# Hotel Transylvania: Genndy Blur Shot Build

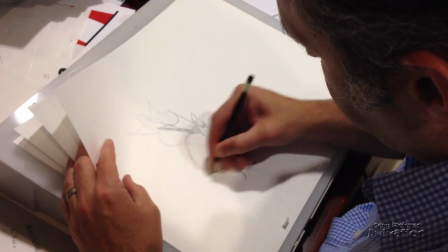5s
Traditional animation artists create the illusion of motion with the shape of a line.
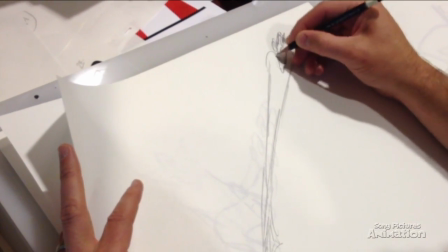9s
Smears and overall stretching of a character are techniques that create the illusion a character is traveling at a high rate of speed or to emphasize movement.
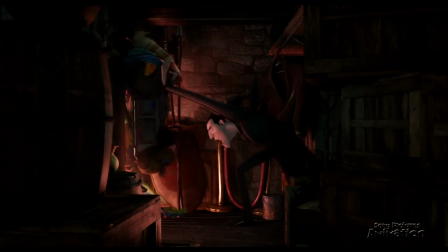18s
3D animation artists use similar techniques, frequently stretching characters to extreme poses,
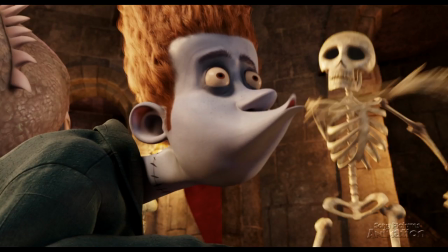23s
contorting limbs, and creating physically impossible poses to enhance a character's performance.
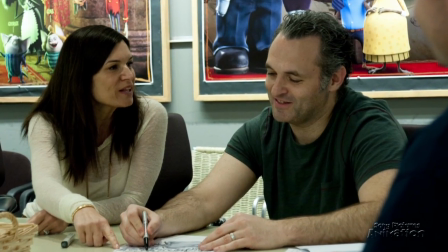28s
Genndy Tartotovsky, director of Sony Pictures Animation's Hotel Transylvania, is well known for this exaggerated and unique style of character animation.
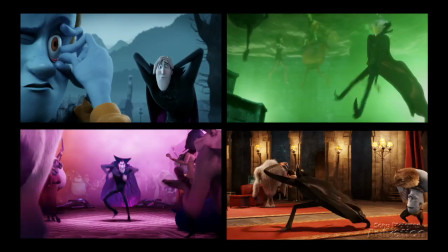36s
His animation style clearly demonstrates that poses are pushed, and timing between these poses is quick and direct.
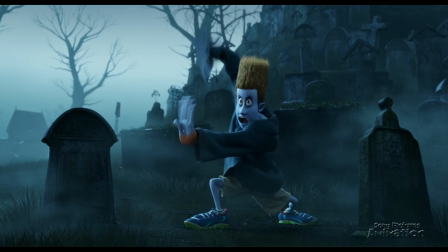43s
Genndy comes from a traditional animation background,
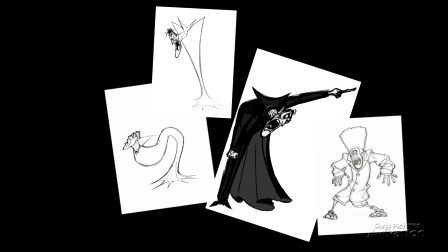46s
so each pose represents something important and retaining the hand-drawn sensibilities of a character is the key to create an expressive animation with a unique style.
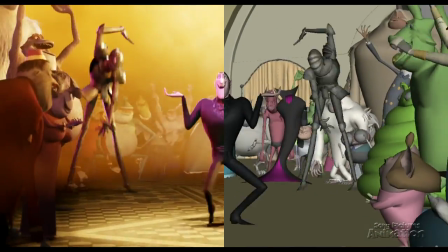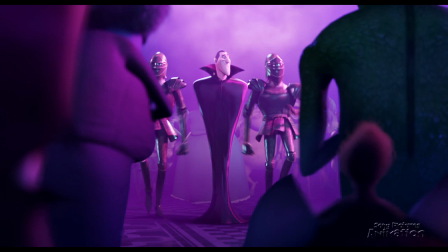63s
One significant difference between traditional animation and 3D animation is the use of motion blur.
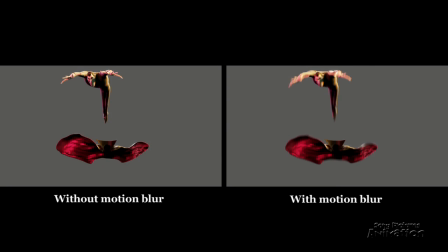68s
Without motion blur, rapidly moving objects tend to look like they were filmed under a strobe light. Motion blur reduces the strobe effect and ultimately gives the viewer a more realistic depiction of how we perceive motion in the real world.
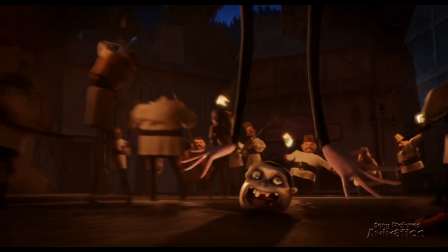83s
Mixing extremely pushed poses and motion blur can often be problematic. In order to achieve the look that Genndy was expecting,
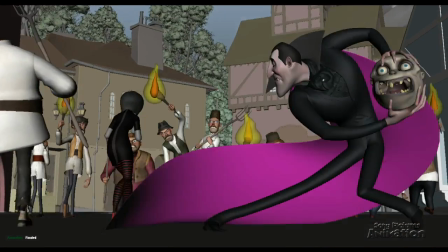91s
our Imageworks artist worked to develop creative and technical methodologies that improved the look of a character's performance by
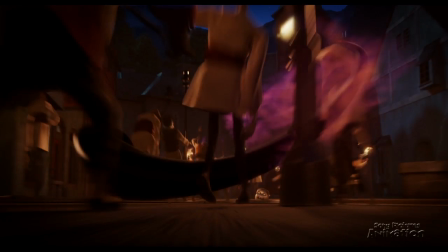97s
mixing highly exaggerated poses with specifically calculated motion blur for important character moments.
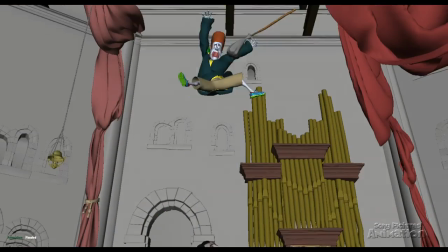107s
In this shot, Jonathan rides a magical broom around the interior of the hotel lobby. Look at the stretching of each pose as he does a few corkscrews around the room.
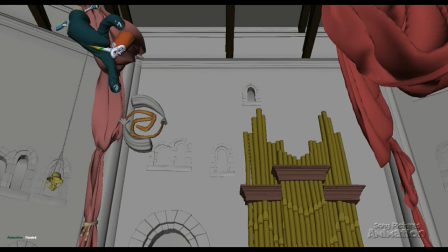117s
Notice the use of two brooms to really sell the idea of him spinning quickly. The first lighting pass of the character showed less than optimal results.
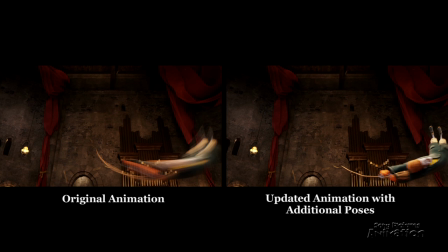124s
The character's spinning was causing a majority of the issues, so he had an animator create additional frames in between a few key poses. These additional poses smoothed out the motion blur on objects with quick movement from one frame to the next.
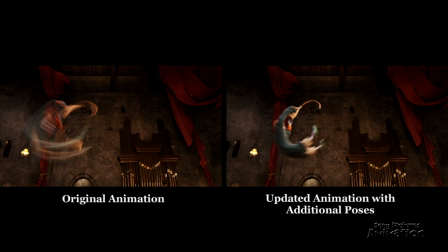137s
The lighting artist also rendered certain frames of Jonathan with less motion blur,
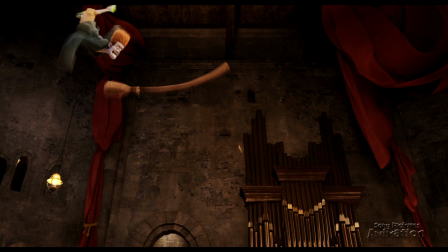141s
carefully splicing these frames into the final composite, where Genndy wanted a clearer read of the character's action.
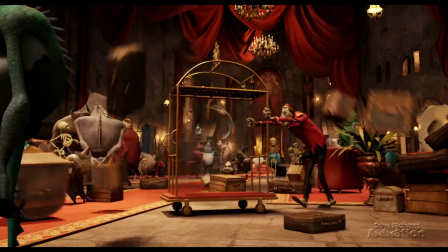147s
With the use of additional keyframes between poses, frame-specific motion blur, and a lot of artistic blending,
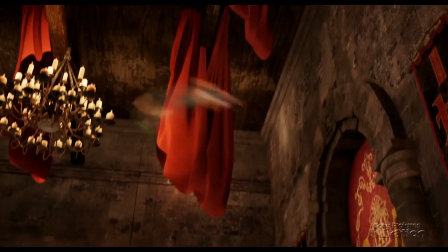153s
you'll begin to understand why our artists at Sony Imageworks coined this technique Genndy blur.